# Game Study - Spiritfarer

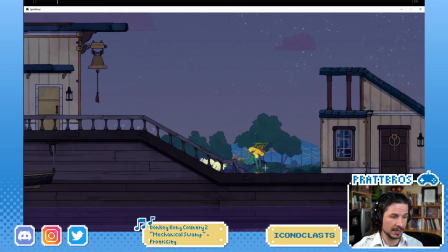36:47 So if we count this as the contact here,
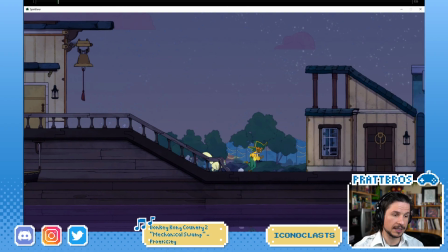36:54 the hips are easing into the ground a little bit. So contact, down a little bit, and then down, it drops. So we get that bouncing ball effect, where the spacing is slow and then fast.
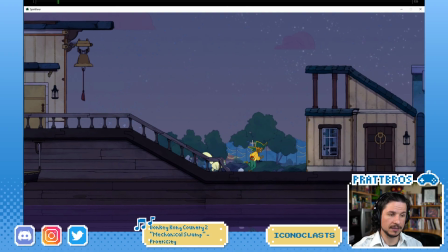37:12 Very good. But then the very next frame, the hips pop out. They launch forward, which is normally not what we tend to do in a realistic walk, because there's a lot of, or a realistic run, because there's a lot of weight to our body.
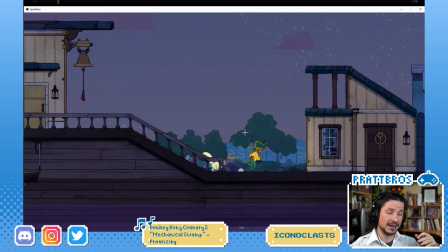37:31 When we run, it's very hard to just push forward like that. There's going to be a little ease out. They cut out the ease. Is that bad?
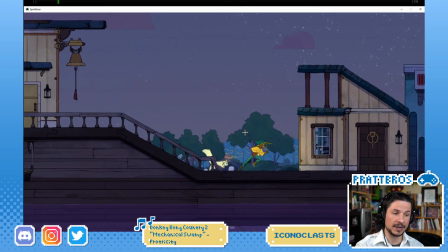37:41 Not at all. They're exaggerating it. It creates a more dynamic spacing. Instead of having everything just linear, moving forward here, they have this push forward that then slows a little bit,
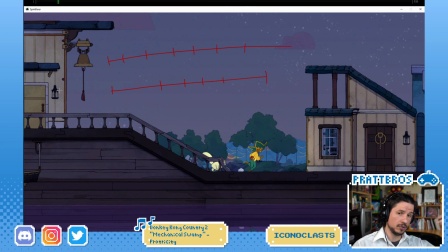38:00 and then the next step goes fast, and this just breaks it up.
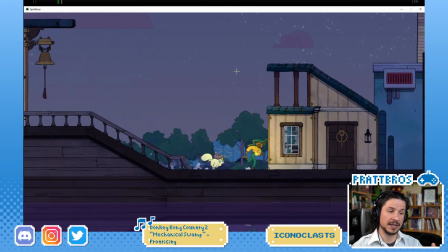38:07 Now the key here is that when you're animating that, what you want to avoid is the character feeling they start and stop,
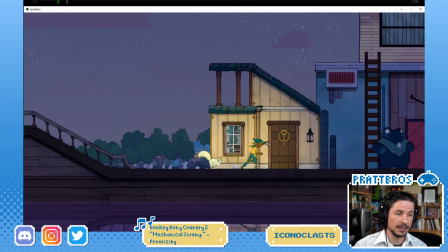38:14 start and stop, start and stop, which they're not doing here.
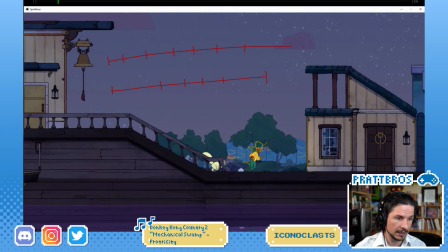38:18 If you actually watch the spacing of the face as the character goes forward, I'm gonna go every 2 frames here.
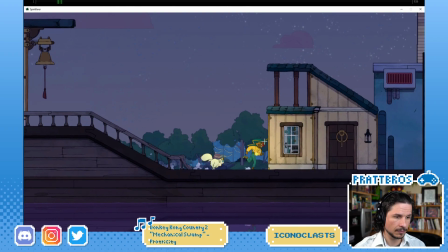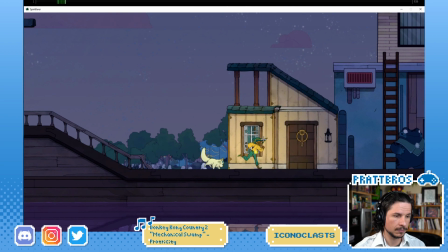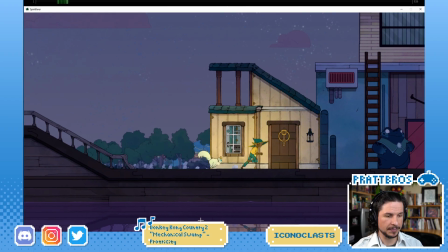38:38 Even though there's this big pop in the hips, the spacing is even. You see that it's not popping forward and back. How do they do that?
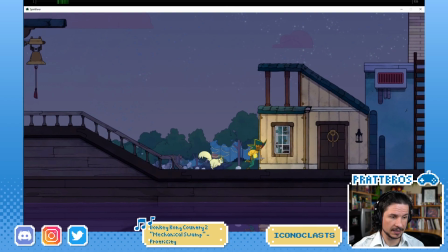38:55 Because obviously we see that there's a big spacing here. Big spacing change there.
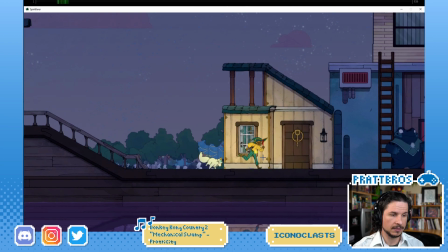39:02 Well,
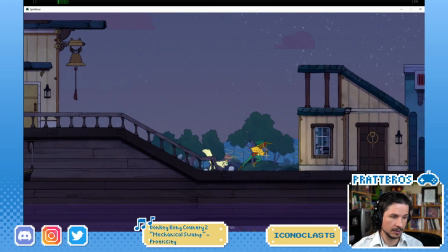39:05 they actually do something really cool, which is that they only use it occasionally. So you'll notice here, big spacing, forward.
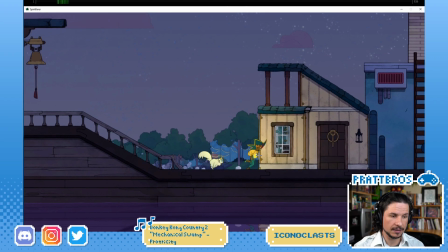39:17 But then look at the rest. There's the down right there that we were seeing before. But then bend and straight.
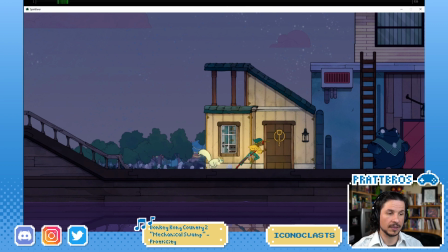39:31 Bend and straight. They add an extra frame in there. So when you have that first initial push off, so right here,
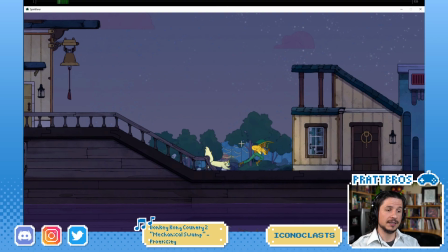39:45 there's this kind of like initial energy. But then afterwards, it's a normal run for a little bit.
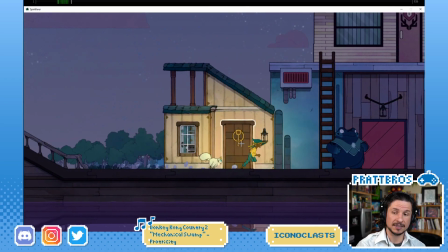39:54 So it's not happening all the time. Let's see.
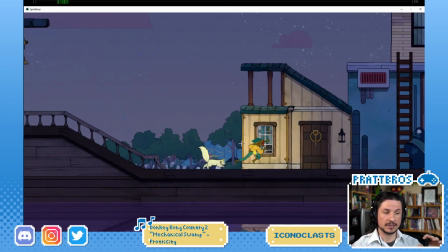40:01 Maybe if the camera would be following her hips, maybe we'd see a pop. No. So even if we watch the hips, there's not really that much of a pop right there.
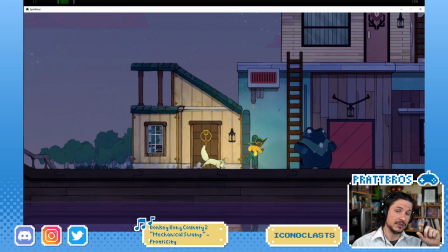40:09 What they're doing is they're only using that pop for certain moments. So we'll feel that pop in certain areas to get that feeling of the character starting to push forward. But then it's gone. And I just realized I forgot to change the name on the game.
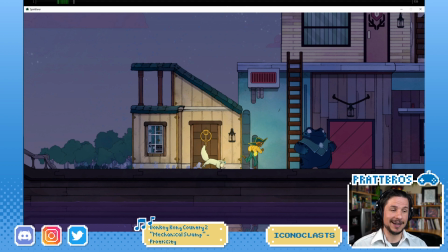40:30 On the title here. Oh well. You know, actually it's gonna bother me. I totally forgot that was a thing on the stream.
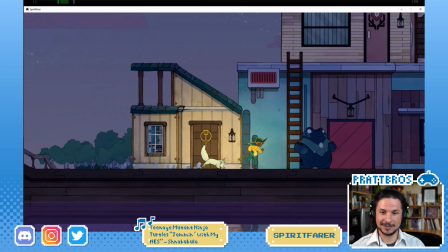40:52 There we go. Much better.